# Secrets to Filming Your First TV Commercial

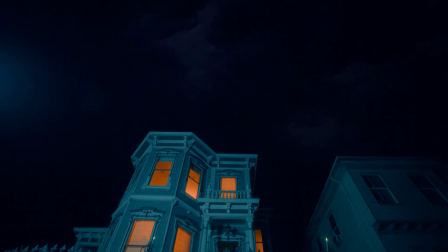[0:00]
Today, I'm gonna break down how I shot and created this spooky Halloween commercial.
This Halloween, step into the unexpected,
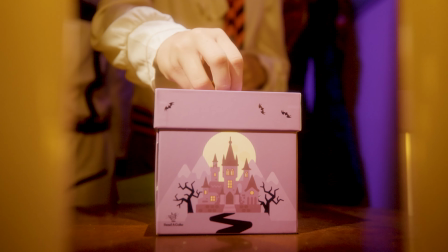[0:08] where sweet delights and spooky frights collide.
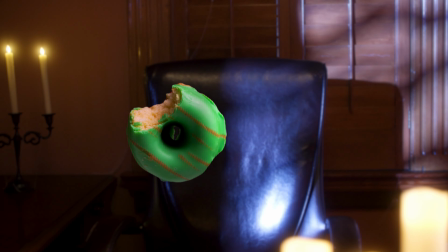[0:14] Delivering incredible moments for Halloween, birthdays, and beyond.
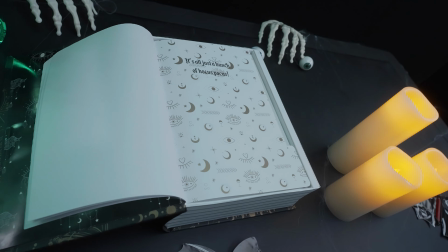[0:20] Send a gift they'll never forget. If you dare, with lightning-fast shipping, ordering is a piece of cake.
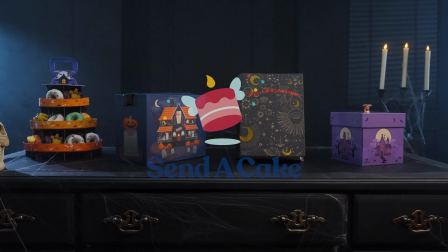[0:29] Visit sendacake.com. That's sendacake.com.
This was a fun and spooky TV spot I made for my client, Send a Cake. They came to me with a specific product in mind and asked if I had any ideas for a Halloween-themed commercial.
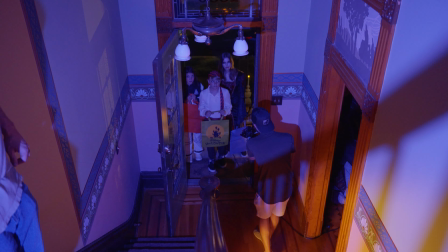[0:43]
So I came up with the concept of following trick-or-treaters into a haunted house, where each room highlights one of their products with a Halloween twist. When I'm brainstorming ideas, I usually jot down a quick concept first, then head into Canva to create a treatment and storyboard.
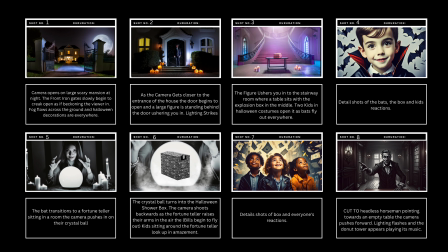[0:58]
That way the client can visually understand my exact vision, and once approved, my team can help execute the idea that I came up with. Once the concept was approved, it was time to scout for a location. I always recommend using sites like Peerspace or Gigster for finding the right spot. Since we were working on a tight budget and didn't have a crazy amount of money to spend on set design, I leaned heavily on the location itself.
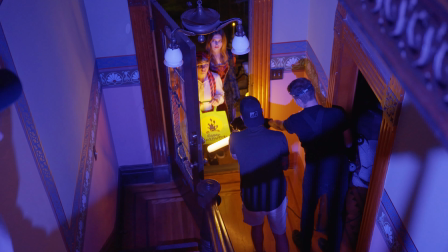[1:22]
We needed an old Victorian style house to sell the spooky old world vibe of the commercial. Fortunately, I found the perfect place. For my crew, it consisted of a tight-knit team, myself as the director, producer, and editor, my DP, gaffer, grip, set designer, and 2 PAs.
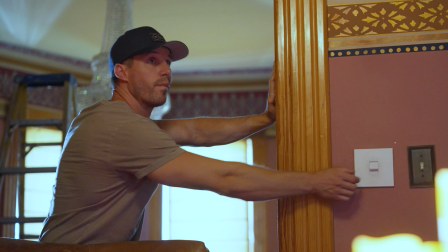[1:36]
Filming was a bit tricky because while it was a Halloween ad, we shot in the middle of summer.
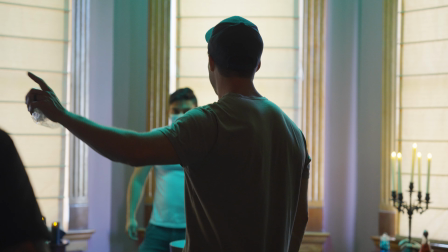[1:41]
The biggest challenge is it didn't get dark until 9:30 p.m.
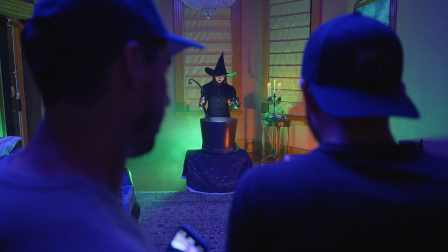[1:44]
Since most of the scenes needed to feel like it was nighttime, we debated whether to shoot from 8 p.m. to 5 a.m. through the night or black out all the windows during the daytime. We went with the latter, which if I had to do it over again, I would have definitely shot everything through the nighttime because it would have saved us so much time and gave us a more authentic feel when shooting light from outside to inside.
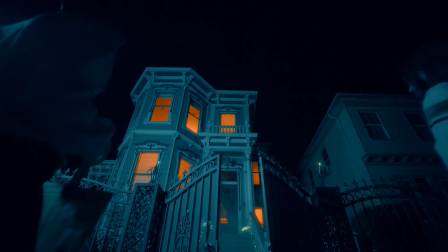[2:04]
For our intro shot of this commercial, this was actually our last shot that we filmed because it had to be completely dark.
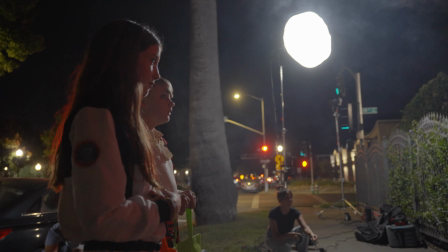[2:10]
As for the lighting, it was a simpler setup. Our key light or our moonlight is off to the left.
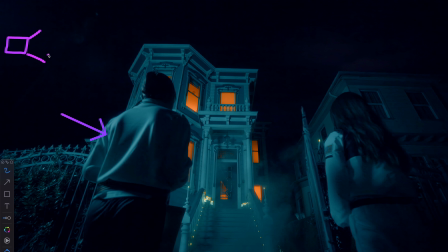[2:15]
We are using an Aperture 600 with a lantern diffusion and a blue gel to mimic the moonlight. We have the light on the Mini Max boom arm to get it as high as possible to replicate the angle of the moon. Next, we're using another Aperture 600 on the left with a cone on it pointing directly at the house.
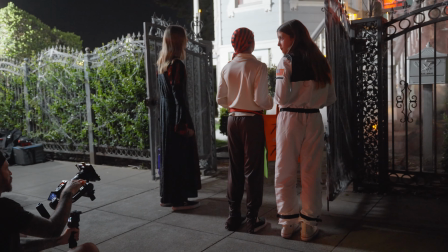[2:31]
We have that synced up to the app with a lightning effect and had our gaffer hitting the trigger during the scene to mimic lightning flashing onto the house.
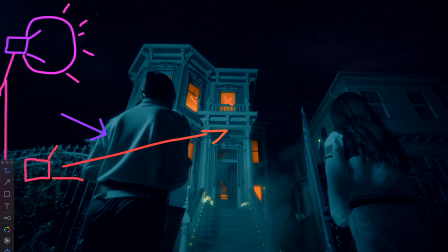[2:40]
For the inside lights, we took a bunch of RGB lights and tube lights and put them everywhere in each room and set them to red and had them be pointing up at the ceiling to create this colorful look.
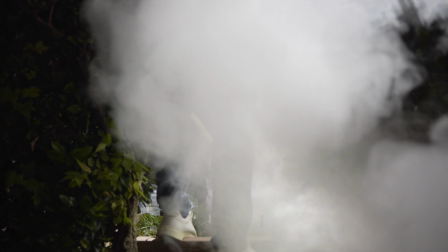[2:49]
I had a large smoke machine in the bushes to create the fog, and we used fishing lines on both sides of the gate with 2 people pulling to create the gate mysteriously opening.
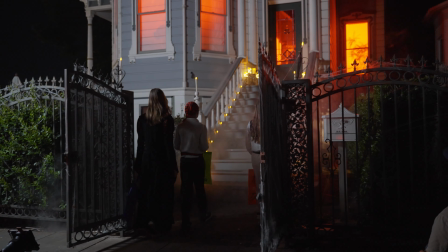[2:58]
This scene was one of our longer scenes to set up as it established and sold the world we're trying to sell to the viewer, but it only took 15 minutes to film once it was set up.
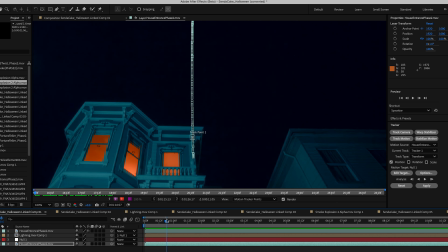[3:07]
In post, I found some lightning overlays on motion array, then tracked the shot in After Effects and add that lightning into the scene to sell it, and it came out something like this.
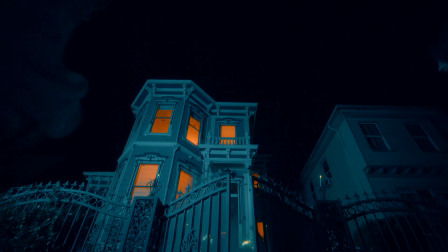[3:15] This Halloween, step into the unexpected.
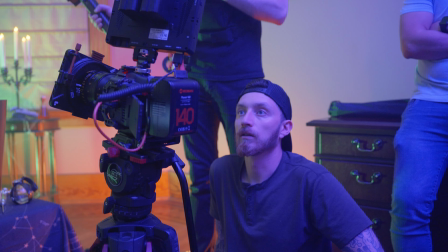[3:20]
We shot this entire commercial on the Canon R5C with the DZO Vespid Prime lenses.
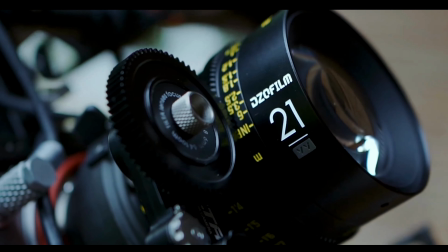[3:26]
These lenses give such a high quality look while still being affordable, which is why they're my go-to.
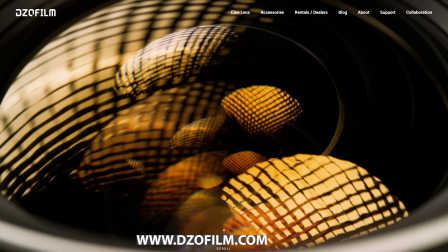[3:31]
And that brings me to the sponsor of this video, DZO Film.
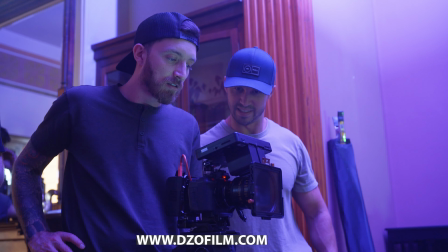[3:34]
When shooting a commercial, film, or just for fun, lenses play a huge role in the look and style of the video you want to create.
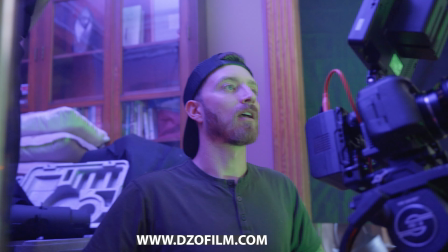[3:41]
DZO cinema lenses are some of my favorite lenses and are always my go-to on set.
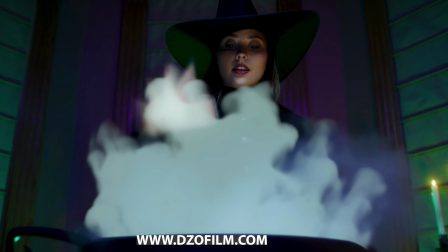[3:45]
They're affordable with that high quality look, are super well built, and I couldn't recommend a better lens company to check out.
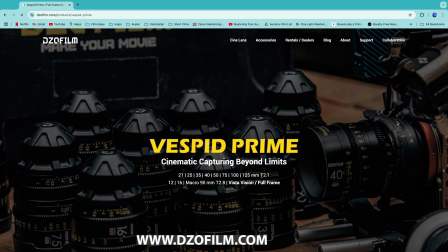[3:51]
They have a bunch of different types of lenses to create unique looks and styles for your next video, so go check out DZO lenses at dzofilm.com.
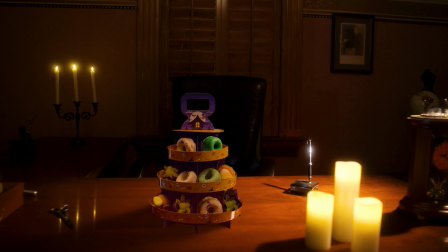[3:59]
The next scene is the office scene, which actually was the first scene we shot on the day. The wild thing about this scene is when setting up for it, and I'm sure no one will notice until after I say it, but the product isn't actually in the shot. We had to add it in later in post. When setting up, we went into the product box the client sent over, and there was pieces missing. Luckily, having experience in green screens and replacing items, I knew that we could shoot the scene and add it later by filming with the same exact lighting and movement. As a director, you'll always run into problems on set, and it's your job to find solutions and fix those problems. For lighting, we used 2 projectors off to the left and raked them across the room, one onto the desk and window with a tree gobbo, and one onto the floor so that we wouldn't lose the depth desk and ground blended together from how dark it was. Then we shot an aperture 300C into the ceiling as a warmer color to play as if it was the candles in the room giving off that color. To spin the chair, we had someone lay behind the desk and just move it with their hand. All the windows had to be blacked out with Duvetine as it was 2 p.m. in the middle of the day.
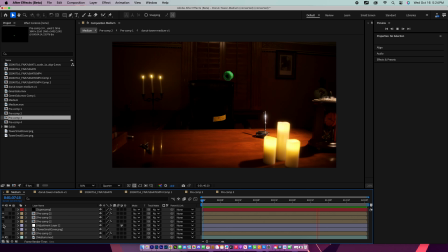[4:59]
In post, I used Red Giant Super Comp software to blend the colors, then I tracked it in After Effects to create the same movement. For set design, we used a bunch of the Halloween spider webs you can buy off of Amazon, but to make the look real and authentic, the trick is to pull it apart into the tiniest pieces possible so it's very lightweight and very thin, and that'll give you that effect. For the donut floating and disappearing, it's actually a really simple trick. I filmed the donut on a green screen and on a stick.
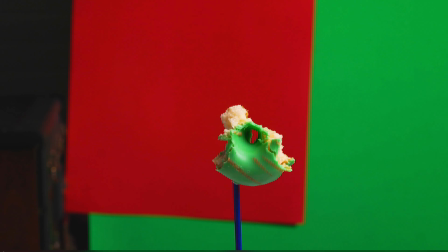[5:25]
As the donut spins every 360 degrees, I take a bite out of it until the whole donut is gone.
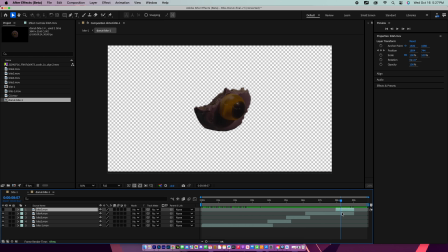[5:31]
In post, I just line up all those shots so it looks like one spin, and that gives you the effect that a ghost is eating the donut.
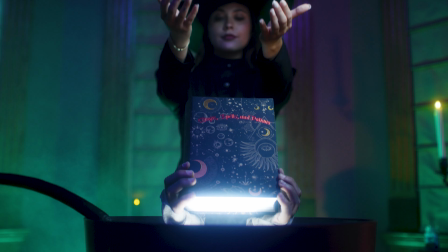[5:37]
The next scene is our witch scene, and one of our more difficult scenes because we need to create this smoking witch's cauldron.
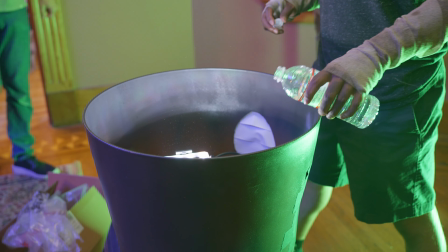[5:44]
Unfortunately, we are not allowed to use the haze machine in the house due to the smoke can damage the walls.
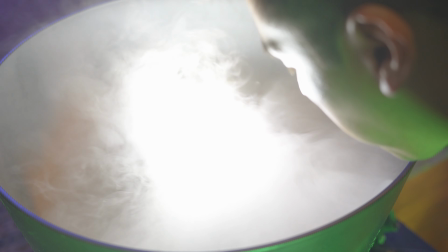[5:50]
So we opted for dry ice and water to create the effect.
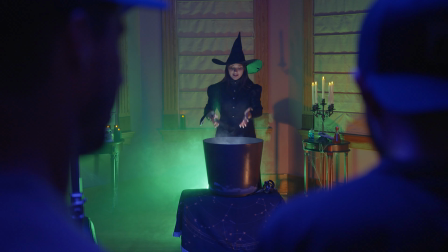[5:53]
The problem was the dry ice wasn't creating enough smoke, so that's something I had to do in post with a simple smoke overlay and blending technique.
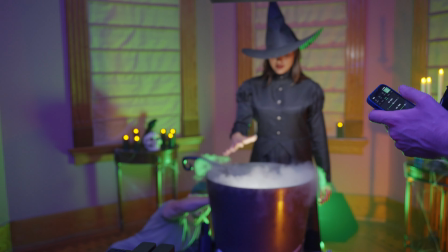[6:00]
The other thing was we needed a large cauldron, and the biggest ones we could get were about the size of a pumpkin.
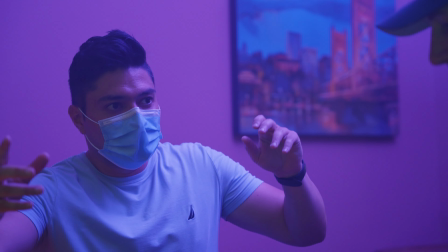[6:06]
So Javier came up with the idea of getting a planter from Home Depot and spraying it black to make it look like a large cauldron.
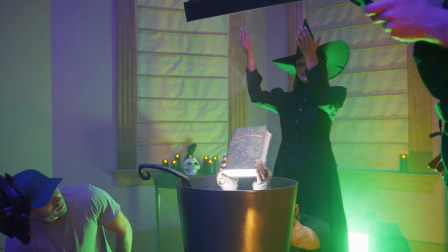[6:12]
We cut 2 holes out in the back so Alex could reach his arms up to raise the book out of the cauldron for this scene.
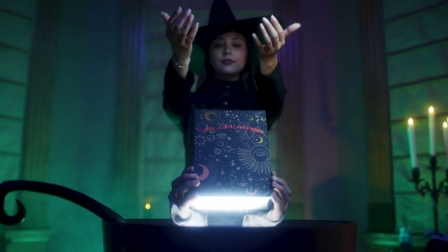[6:17]
I wish we had a little bit more time to build a proper mechanical rig because I felt the arms were a little too shaky when raising the book out of the cauldron. Timing is always a tricky thing, especially when it comes to a more ambitious project like this. And this was our second scene of the day. I knew with creating the schedule and that we were running already out of time to shoot everything, that I would have to pivot.
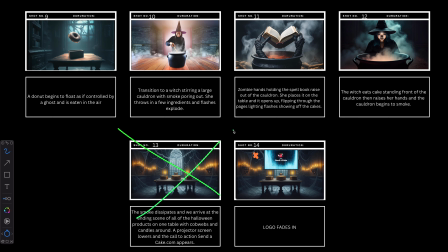[6:38]
I decided to scrap the ending scenes for the day and focus just on the actor and storytelling parts,
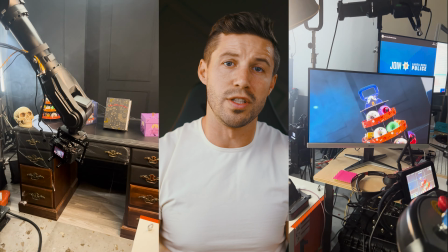[6:44]
and I figured I could shoot the entire ending scene in studio, and any of the inserts for the products we could grab later as well.
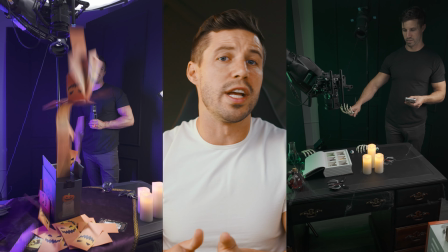[6:50]
Since we didn't have the budget to film on location for 2 days, as a director, again,
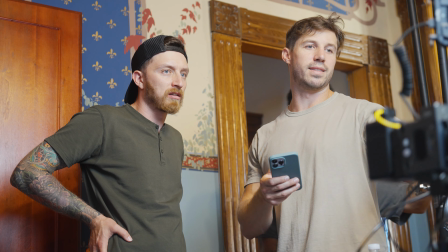[6:55]
you have to pivot and make changes when things arise. It's your job to solve these problems and solve them quickly without wasting time and money.
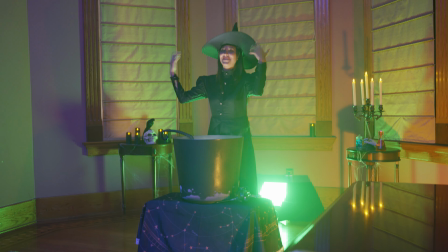[7:05]
For the witch scene, we lit the entire room with the Aperture Nova 600, set it to green, and pointed at the wall right behind our actor.
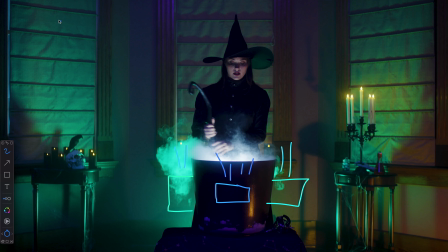[7:11]
We put a small MC light in the cauldron to create color off the smoke. We used an Aperture 300 with a projector and shot it into the window with a tree gobo,
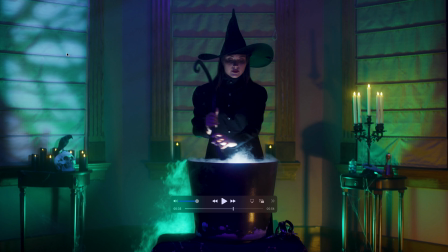[7:19]
setting that to lightning to make it look like there's lightning coming from the outside, creating a shadow with the tree that would be outside. I would have loved to do it for all the windows, but unfortunately we didn't have enough time or the equipment to create projectors onto each of those windows.
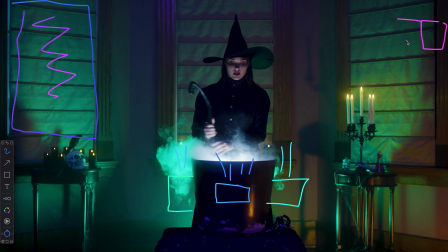[7:34]
The last light we have is just our key light off to the side to create a little bit of shape to our actor's face.
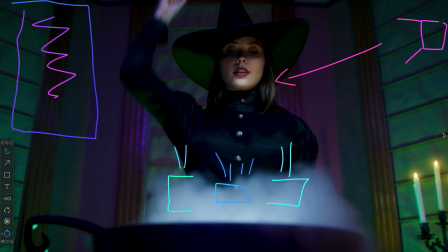[7:40]
All these shots were on sticks, and then we added the movement in post. The last main scene I'll talk about is the fortune teller scene.
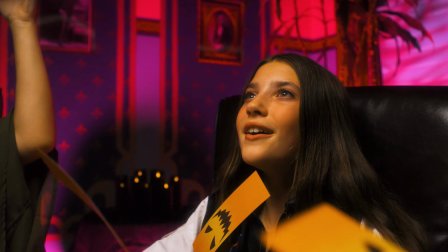[7:47]
This scene was to take a crystal ball for the fortune teller to raise her hands in the air, and the crystal ball changes into the Send a Cake Halloween box.
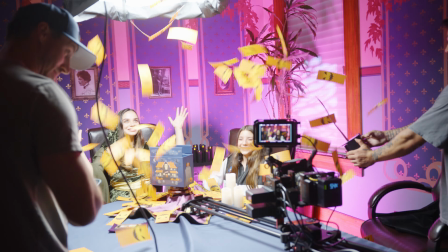[7:55]
This was a simpler lighting setup. We had the Aperture 600 on a lantern with a skirt overhead to light our characters and their faces.
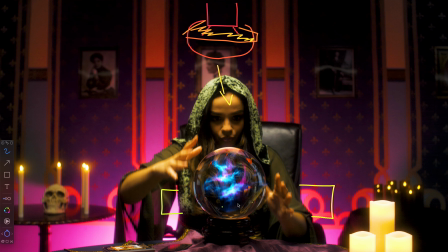[8:02]
We had the Aperture Nova 600 set to purple, pointing at the wall, sitting directly behind the actors. Everything else that made this scene pop was due to the movement and set design.